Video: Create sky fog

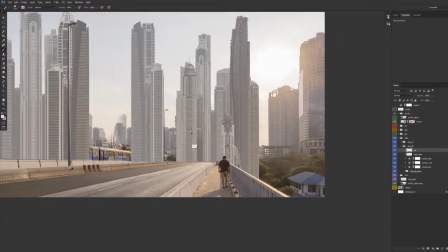246s
And this is just to separate these buildings just a little bit, give it more depth.
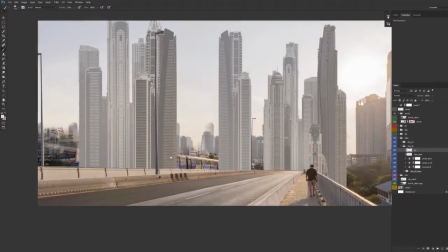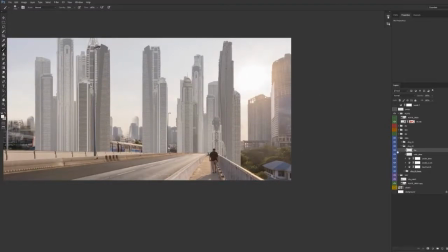And I'm going to add a little bit of that flare on that top right building. Set this to soft light.
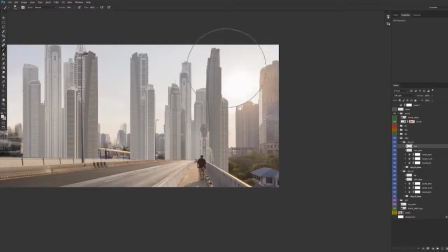I'll just hit a couple of these just to give it a little light direction. Cool.
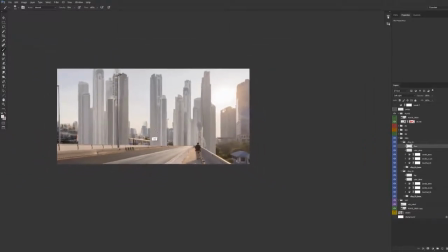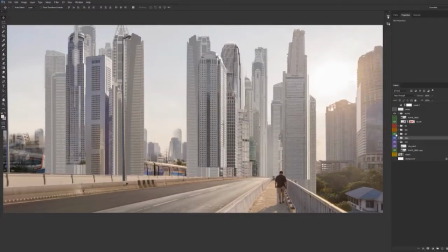305s
And then we'll go to our background layer.
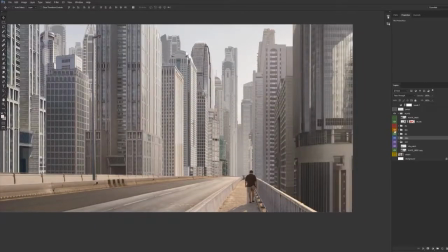312s
Actually, I'll show our midground too.
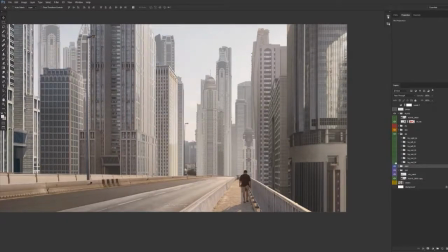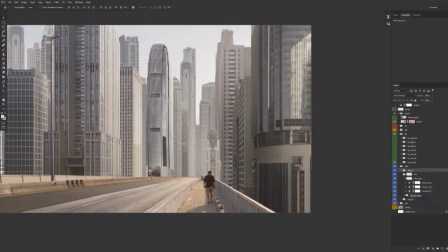323s
So now that we do have a levels adjustment that hits the atmosphere pretty well, and everything's closely balanced together, I can duplicate that over
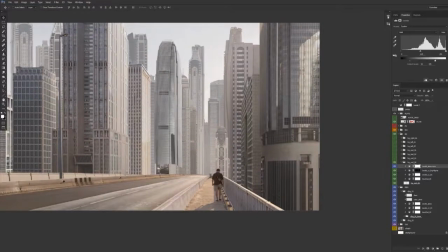335s
and just adjust the opacity, just using the number keys.
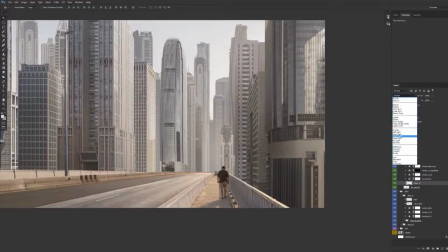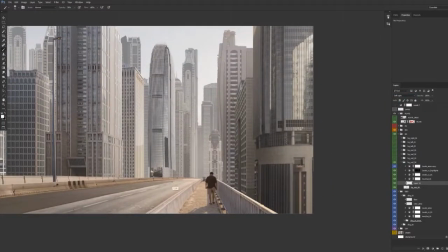349s
I'm just gonna give it a little separation.
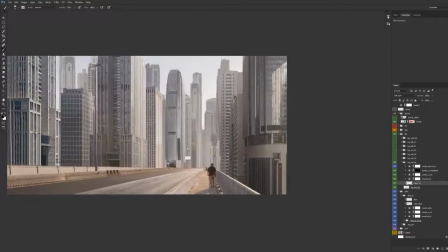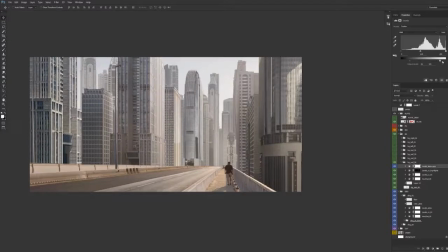362s
And bring the highlights up a little bit more. Now we have a strong highlight on these buildings.
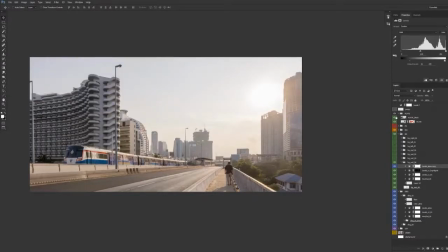373s
It's actually a lot stronger than the plate because I do want to play up that directional light a lot more and do less backlit but more side lit.
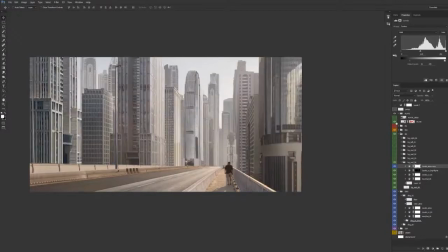382s
So one of the things I'm going to do is pump up the highlights in the background and the deep background.
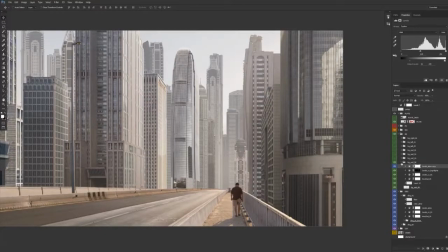389s
Right now this is just a little too flat for the rest of our buildings, so I'm going to go back to the deep background, and I'm just going to grab this whole group and merge it.
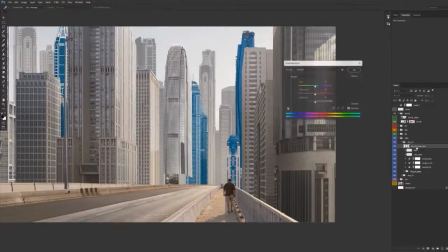405s
And I'm going to take down Control U for hue saturation. And I'm not doing this in levels adjustments because it's just not worth it time-wise for these sorts of things.
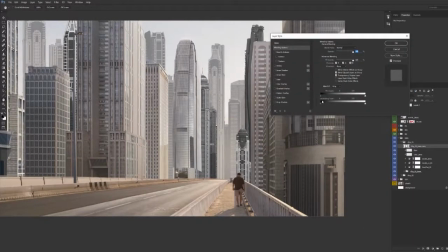416s
So I'm going to take out all the saturation. I'm going to go to blending options, and I'm going to just blend just the highlights in here.
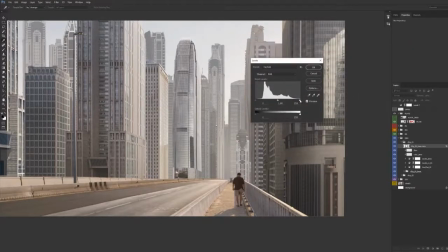428s
And I can pump the highlights up, give them a little color. You can see what that's doing. It's a little too drastic right now, but I'll just create a layer mask,
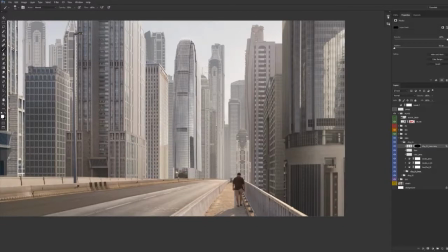447s
empty it, and now I can paint in where I want those highlights in that deep background.
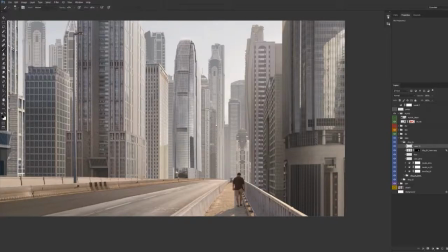463s
And you can always create just another layer and paint them in.